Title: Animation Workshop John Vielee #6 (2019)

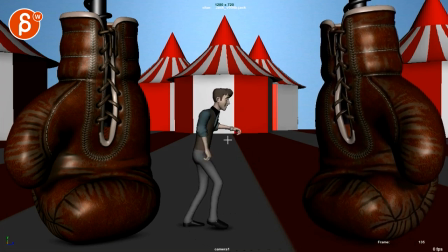Ba arcs, if you look at this here, I'm really focusing on arms a bit much here, but it just stands out a bit, where the arm goes up, and then these guys, this guy goes down here, and then this guy, they feel very straight in their path, again, giving me a bit of an IK feel, and then probably,
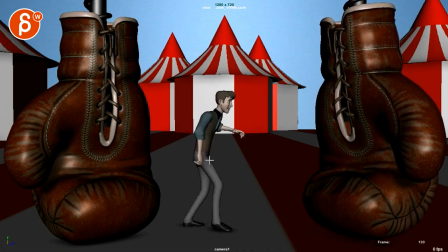what is he doing, he goes up, and then brings it down, so, I know he turns away, but you can probably keep that elbow out just a bit more to see part of that wrist um just because now if you do your squint test for silhouette all i see is an elbow stump so even through here i think the silhouette could be a bit
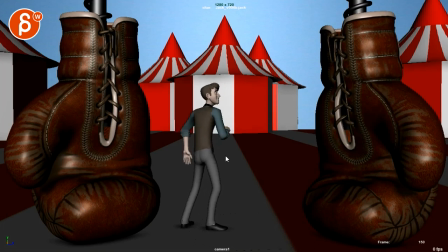nicer even this is a bit better even though you're pushing it here but at least it gives us an incline an inclination of of the break and bit of the wrist and this is for everybody listening you don't really want to bend your arm away or towards the camera like this meaning on
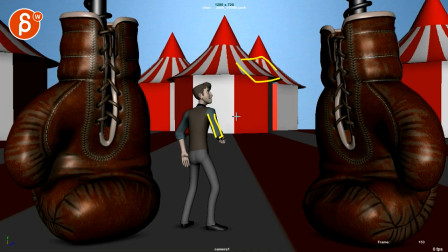your bend on your arm i would always have a bit of either an under or upper bend like this so that we understand the length of the arm this gets a bit like i don't know how long this arm is if you can silhouette wise versus here we understand a bit better and
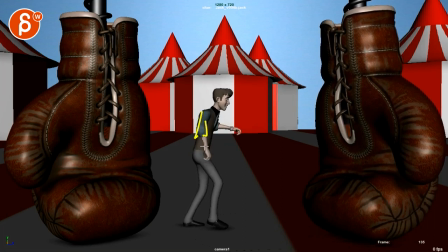always doing something like this we get it a bit better and obviously anything like that it's very clear how long that arm is but just a little bit of a silhouette thing on on elbows but then that arm suddenly goes goes really fast down and then locks again even
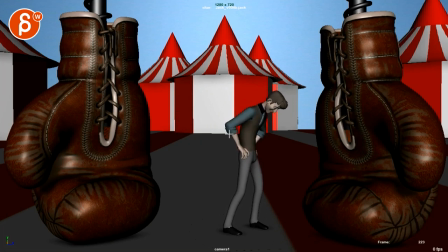through here you can see how much movement there is here in the forearm especially through this you can see how that elbow goes forward while the wrist is completely locked giving again this this i can feel which i understand i would make this i can as well but you're just gonna have to
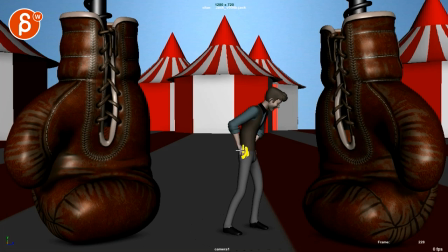lock the fingers a little bit of ambient movement but rotate that wrist up with a forearm a bit more
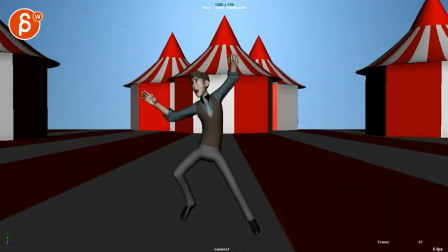so that's my my picky view on arms now i don't know if i want to go you know further i think i think i hope you get my point um that's like my my picky view on
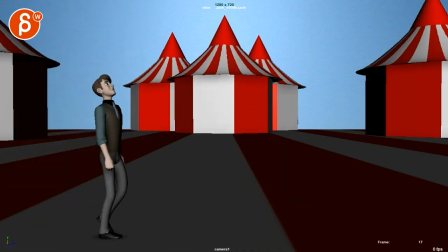on things on space but understand that it's tricky to see it's easier for me to look at this and comment on this than if i would animate this i would probably make all the same mistakes because you're so into this and as you're as you're writing it's been it's hard to see the problems when you work on something for so long and I 100% agree
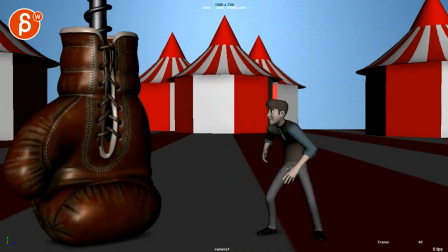it's tricky even this head here right as you go over
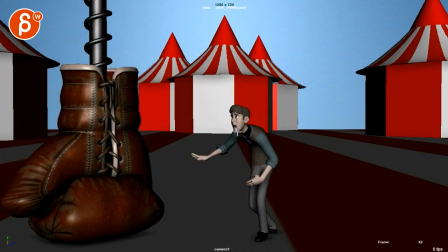and it lands there's a sudden drop but then Pam here hits that invisible wall when you look at the chin the chin is here and here let's do my thing here
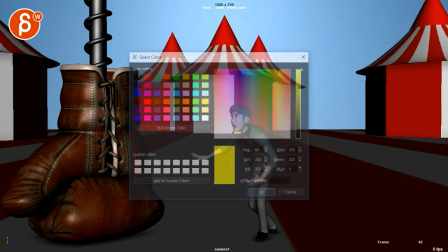yellow is the best color but be good here let's go green
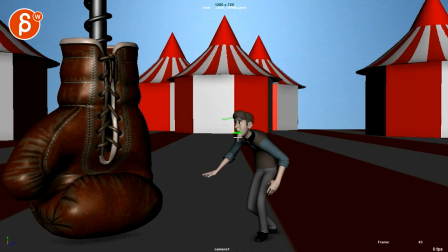can i see green in front of that white here right and then that chin is here bam that's your one frame direction
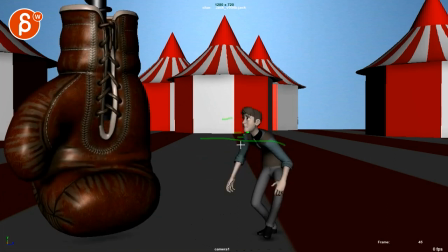change right there and that feels like well there's there's a table or something where it hits that chin um let's go back to some
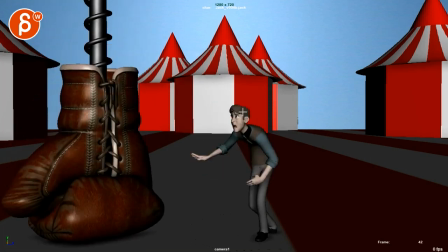so i would watch out you can argue this is a sudden acceleration because of the root stopping
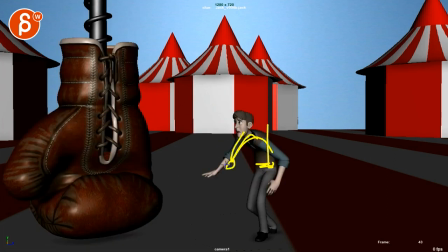it stops momentum going down and the rest still has to follow through and there's still momentum there I get that
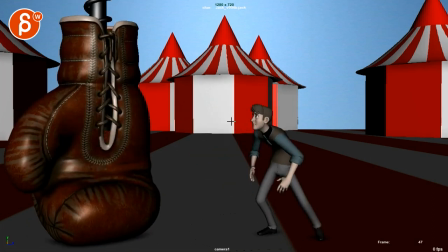but if you do that then you gotta lower that chin right on back up and
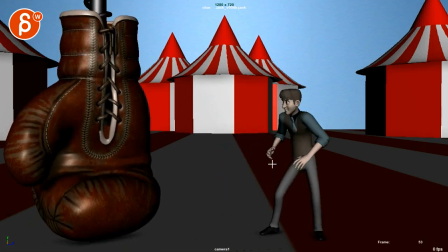not suddenly stop it so watch out for that and again this to me seems like the the general thing of this shot
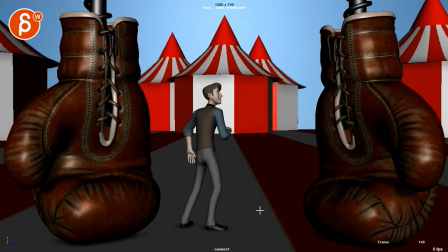which is still awesome it's just now you're in that in that cleanup phase